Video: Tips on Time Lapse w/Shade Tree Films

Hey y'all, it's Robert with Shade Tree Films and we're here in the Banff National Park in the Canadian Rockies.
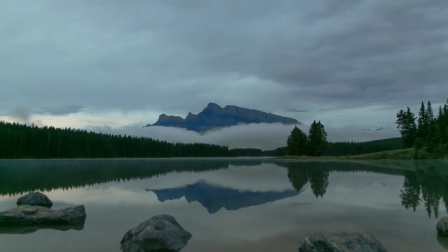And as you'll see in some of our time lapses, it doesn't suck. It's pretty rad here. So we want to talk to you real quick about time lapses.
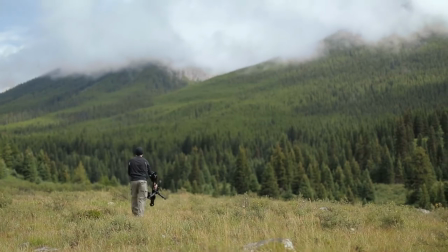Just like any other storytelling tool like Steadicams or Dolly's, they can be really overused.
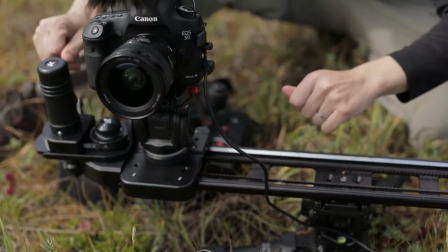However, when used properly, they can really add a lot of value to your film. So the story we're trying to tell here spans multiple days and so we really want to portray that to our audience. and time-lapses are a great way to do that, to show movement and time,
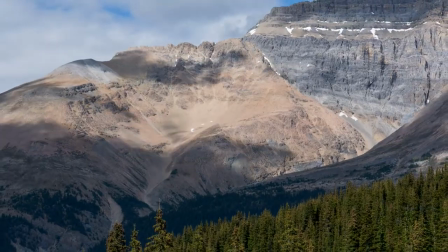but also, there's really no other way to really show off the beauty and the grandeur of this place. So the first quick tip we want to give is to pay attention to your environment.
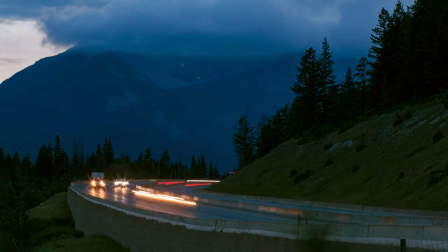For instance, like if you've got some bushes in the foreground and they're just going crazy, that's really probably going to distract your viewer. Check the clouds out, if they're just booking across the sky,
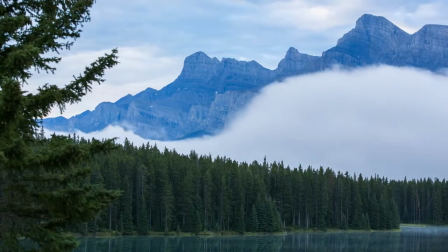you want to set a pretty fast interval so you don't get really choppy movement on the time-lapse, but if you can barely see them moving you may want to stretch that out some.
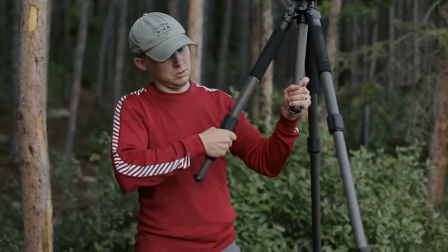Alright so the next quick tip that we want to give you is about choosing your composition. So there's an infinite amount of choices especially in a place like this.
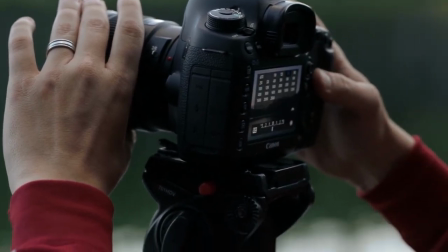So what we want to encourage you to do is just try out a few things. If you've got a few cameras then run a few at the same time.
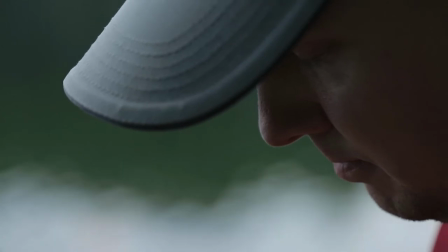Different focal lengths, different apertures, just test it out. But if that's not an option another thing you can do is pick the star of your story.
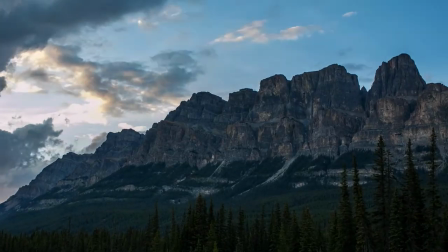So maybe that's the clouds moving so you're showing weather chain and wrap that composition around that.
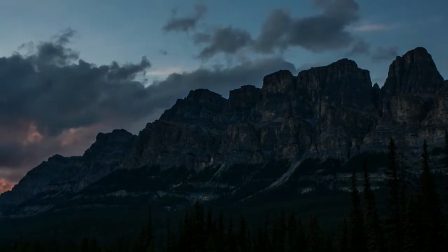The last tip we want to give about time lapses is to add some movement.
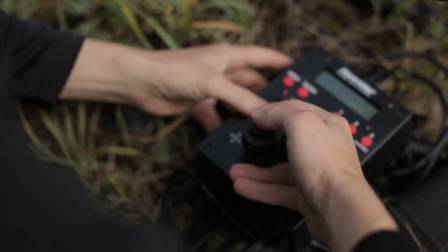We rented some gear from LensPro2Go like the Kessler Stealth, the Oracle Controller, and having this gear was crucial to getting the shots that we need to really tell the story.
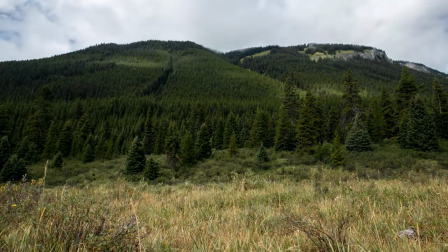One word of advice we have for renting gear is to get it a few days early. Make sure everything's working, you've got all the parts and everything, and then play with it, test it before you get out in the field. So there's a lot of different equipment that can go into time lapses and it can get really expensive but don't let that stop you from really utilizing the storytelling tool.
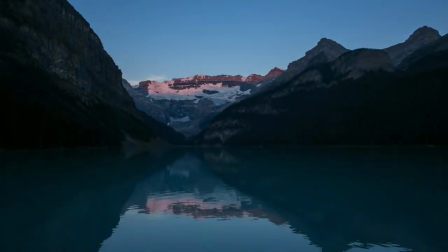For us it was about LensPro2Go. We rented a lot of stuff. You can do the same. They have everything you need. Alright so thanks for watching. I hope you enjoyed the few quick tips. Just be sure to hit up LensPro2Go whenever you need something.